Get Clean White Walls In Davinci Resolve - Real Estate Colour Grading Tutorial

So you're shooting real estate videos and you want white walls. Well, today I'm going to give you a few tips on exactly how to get that really nice, clean, white interior. Makes everything really pop and stand out and adds some nice contrast with the colors. Took me years to figure this out, but I'm just going to give it all away to you right now.
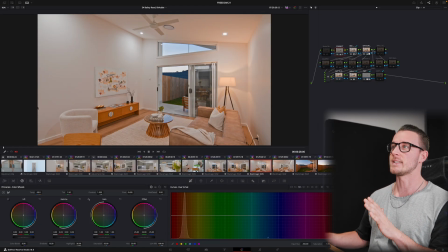17s
I actually didn't go as hard on this like really clean, white interior look on this particular house just because of
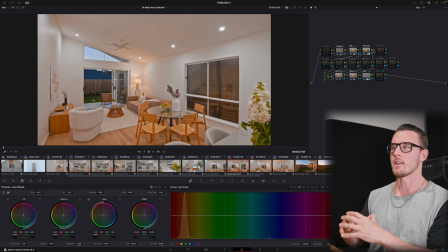25s
how modern and new it was, the way that the furniture and styling framed the house. I decided to not go as hard on it, but let's push it as hard as we can go just to see what we can do here.
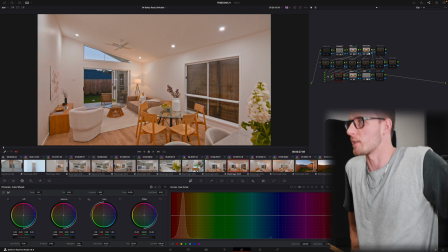36s
So this is my inside grade, and I've been working for a very long time to get this node structure set up,
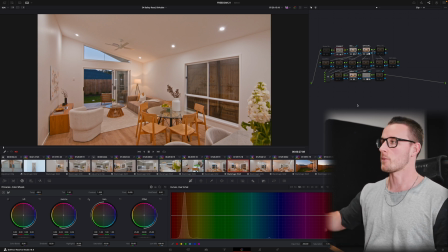41s
and you can purchase my cheeky little node structure course in the description if you like what you have to see here and you're a little bit too lazy to build it yourself.
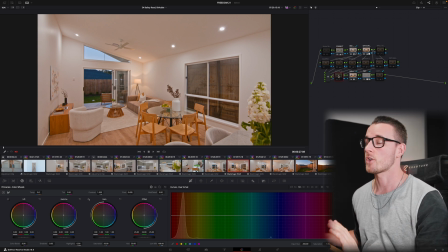47s
It's only $50, crazy amount of value in there if you ask me. But the first thing is first, and it's obviously really important where this node is in terms of your node structure, but this saturation versus saturation curve. Now you can see me turning that on and off has a huge effect on the walls there. And now let's jump in and see what that's doing.
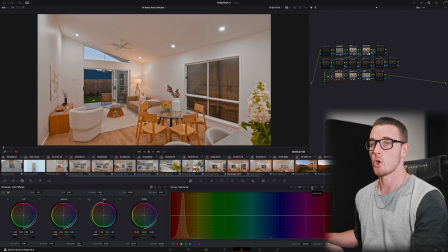67s
We're gonna go over to this guy down here in the curves, and we're gonna go the sat v sat, and you can see what I'm doing there.
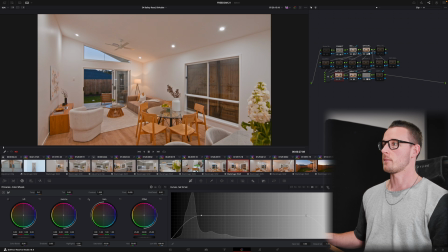74s
Just adding two curves, gonna delete it, put it back on. Now you can push this as hard as you want. See, like that can be really clinical, or you can, you know, put it there and add another little dent there.
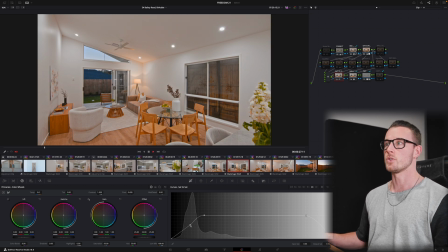88s
See, that looks quite intense there. And in fact, I could have done that, and I do that on some shoots. You know, that really adds that nice like white contrasty look. And so that just rolls off the saturation on the lows and the highs, obviously.
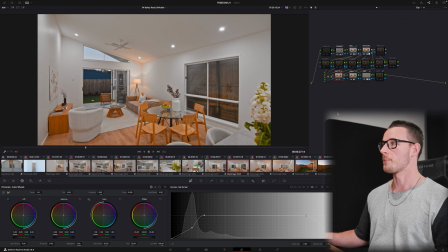101s
There's not many highs to desaturate there. You can obviously see all the information there. That's one of the biggest keys to get them nice white interiors. Now a second one, well, like let's stack them, shall we? So let's just say that we decide to go that hard.
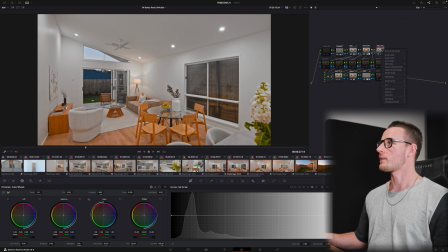115s
And then on this wall, what have I called the node here, buddy? Can't see the node label. Wall desaturation. Obviously, that's what we're doing here. Alrighty, so take a guess what this is. Can you see? I'm turning that on, turn that off. Again, that just adds that really nice white clinical look.
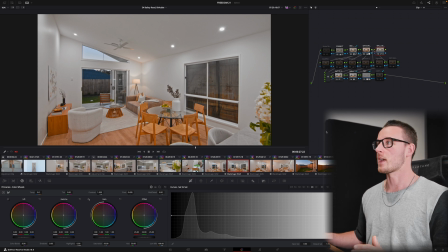135s
Depending on the house you're going for, sometimes it can be a little bit too much. Again, we're pushing it quite hard today.
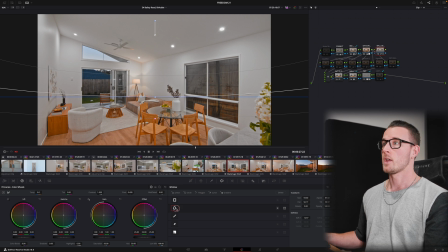141s
And this is just a simple window. So turn the window off, turn the window on, right? You can see if it's turned off, it's desaturating everything. That's just a window. Set it up however you want. Make it big, small, affect whatever you want. And then we're going into here and we're just going to see, look, we're just desaturating some of the yellows. So let's resaturate them.
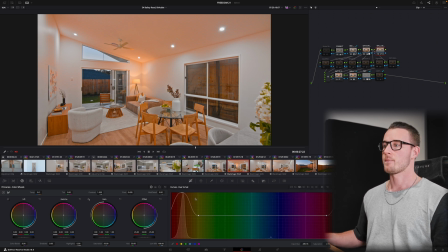161s
And again, that's only affecting that area. And then we'll desaturate them. Now you can go even harder. Let's go crazy. How white is that? It's very white. It's a little too white, actually, if you ask me. So, but yeah, just a touch. Often what I find a huge tip as well is that sometimes, you know, your eyes can play tricks on you.
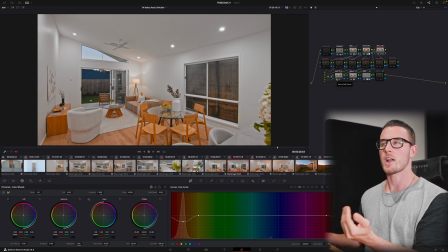178s
So you push an effect and you think it looks good, but generally if you back it off 10 to 20%, that's going to actually give you the look you want. Because more often than not, you know, I'll apply effect, and then as I'm editing and grading the rest of the clips, when I come back to it, I'm like, oh, it's too much.
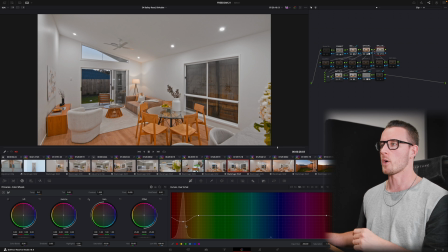193s
And then you have to back it off anyway. So just in my workflow, I just kind of like get it to the point where I think it looks sick, dial it back a little bit.
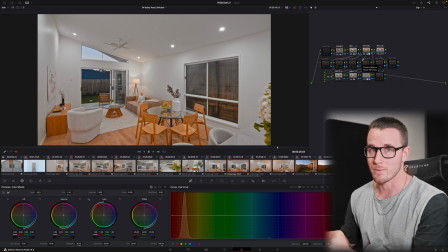202s
Just generally, the third big tip is get your white balance correct. Now I'm shooting Blackmagic, so you have to set that correctly. If you're shooting all mirrorless cameras, there's a couple of things you can do to figure out how to get nail your white balance right.
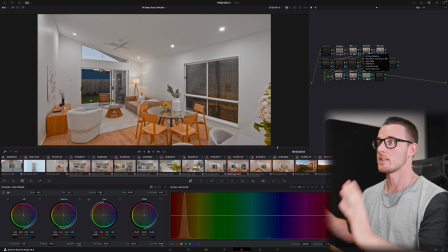214s
But that's really important as well. Give the camera some time to figure out what the white balance is before you take the shot. Don't just run from room to room taking shots. And yeah, obviously with Blackmagic, I can change my white balance if I want to.
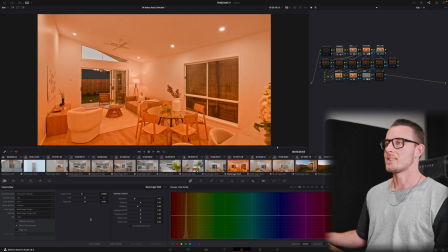227s
Bang, bang, that's right. It's 2050 and the sun is killing us all. And so I've got to really desaturate the yellows on this one. I'm joking. So third and final tip, I've just desaturated the yellows and some of the whole area here.
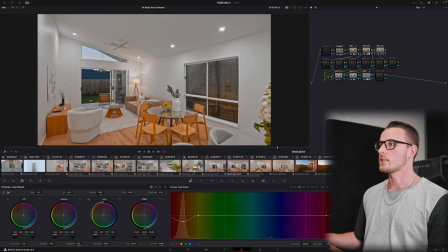242s
So that's just the whole clip before we even get into anything else. And again, color grade, this is another tip.